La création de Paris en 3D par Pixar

I paint, so I approach everything with a painter's perspective.
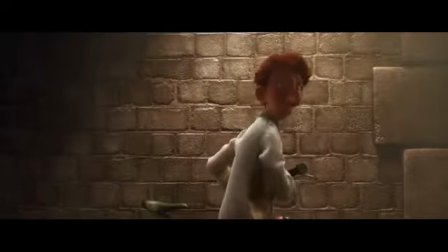6s
I'm always trying to ramp light off or vignette things or, you know, manipulate light in ways that it doesn't normally behave.
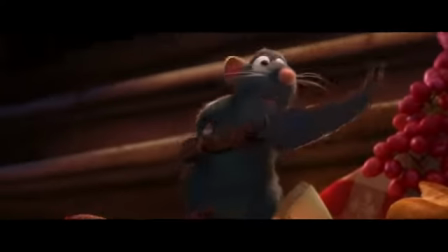14s
We've got a lot of controls on how light can fall off. We can make it do anything, you know, because it's just all math. One of the great opportunities I had when I sort of inherited the crew from this film was that I got a lot of really talented people that I'd never worked with before. And, you know, right at the front of that line is Sharon Callahan. There was this little spark that happened with both of them. I think what Brad knew he had was a dramatically talented lighter. And what Sharon knew, what she had in a director, was somebody who was going to set her up for sort of dramatic success.
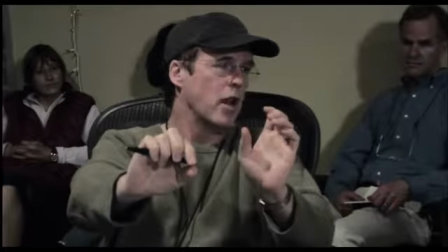54s
You know, Brad, not only into the script, but into the layout phase and so forth, really works camera angles that's going to allow someone like Sharon and to bring her best talent to bear. We had a great kinship in terms of what kind of photography we liked. I would just be really excited about each of her takes on the lighting.
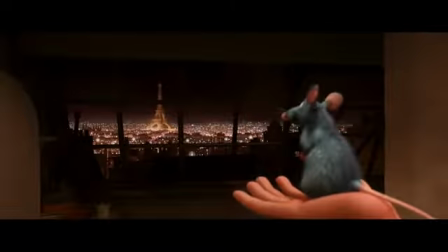73s
On other Pixar films, the production designer has done the lighting pastels, and in this case, Sharon did them.
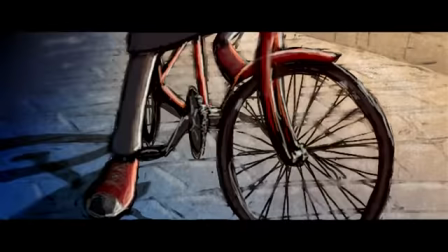78s
She's a great painter. So I spend a lot of time at my desk just, you know, trying to figure things out and trying different approaches to things before we settle on a final look.
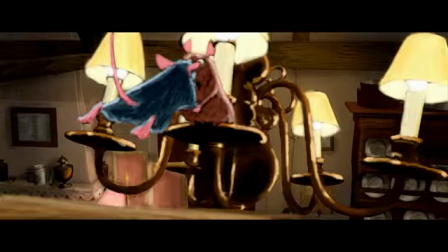87s
And those I present to Brad, and I bounce them off Harley to see what he thinks, and it's a very collaborative effort. She analyzes what's been done before and sort of says, well, here's where I think we're going to take this in a certain direction, we're going to take this in another direction. We looked at so many movies together.
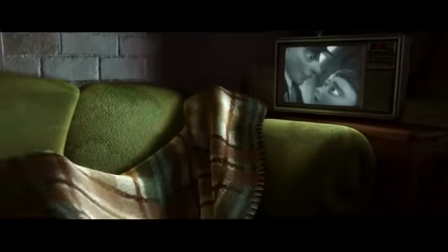105s
She'd bring in some and I'd bring in some that we thought applied to different sequences in the film or movies that we just liked for whatever reason. I spent some time looking at some of my favorite films and the cinematography on them and just looking at some of the qualities that I was really most interested in figuring out how to bring them into the CG world,
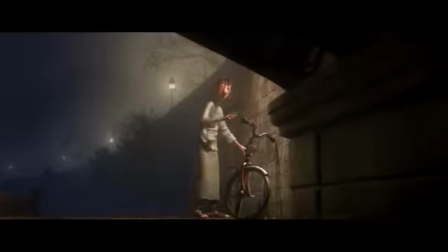124s
you know, especially some of the atmospheric stuff, some of the wet stuff, just some of the, well, and even the fog sequences in particular. I really wanted something that felt like you were there, you know, that you had the fog in your face and the rain.
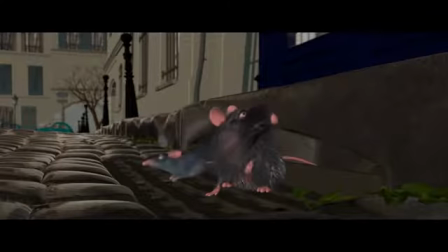138s
Like, I love the exterminator sequence because when I watch it I feel like I'm getting wet and I really wanted that kind of quality and so I
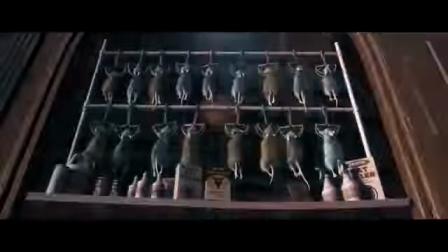146s
had to look at enough real stuff to make sure that you know I was getting getting that level of reality without going photo real I still
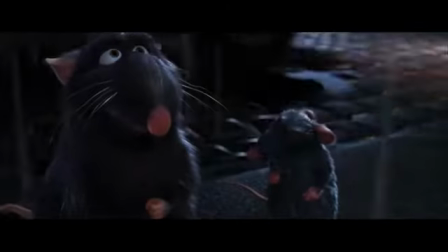153s
wanted to add an element of our own stylization to it as well. In lighting when it comes to the lighting group what has happened just before that is a combination of layout and the characters and animation
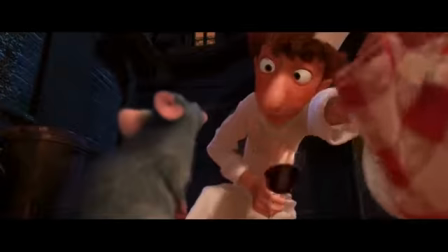166s
and all the shading and so forth and everything sort of culminates into this basket we call lighting and they take it and they give it the tone and feel that really evokes the mood and everything that we're really trying to sort of pull out of these scenes and what's inherent in the script. A lot of what we're trying to do look-wise on this movie that's different than what we've done before is mostly in color and where it is and where it isn't.
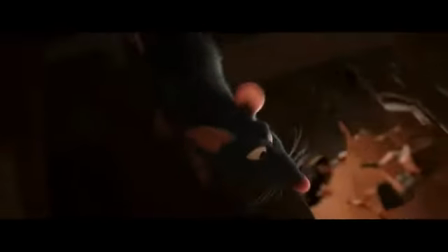190s
And I wanted a more, not necessarily photoreal, but a more photographic style.
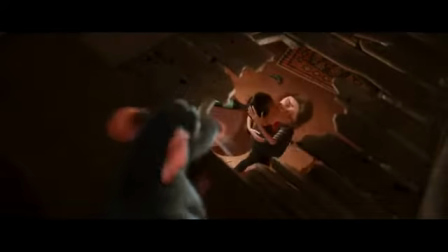196s
There's richer color in the darks than what you typically tend to get with CG lighting.
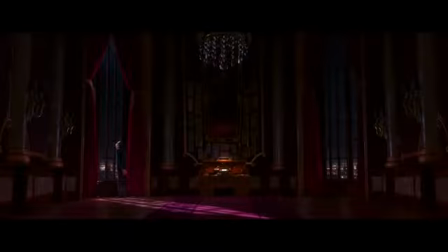202s
We love seeing detail in blacks, we love the blacks being rich. There's a tendency in a lot of CG films to kind of over-light things to make them pretty.
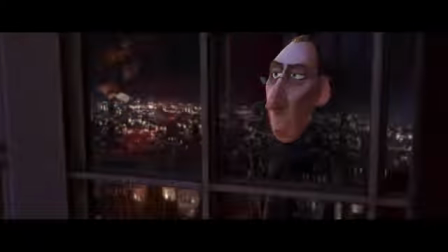211s
And I think that both Charon and I feel that there's beauty and darkness. When she wanted to go there, I was just, you know, she kind of expected some resistance from me because, you know, it's a little different than what people normally do.
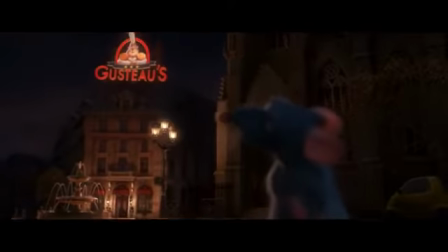226s
And I was like, great, you know, turn out the lights, let's go. I was really excited about the sequence where Remy's running around on the wall and stuff because it's an
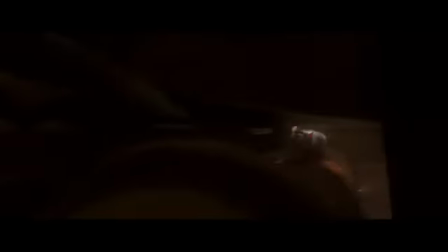236s
opportunity to really use light in a very minimalist and very precise way.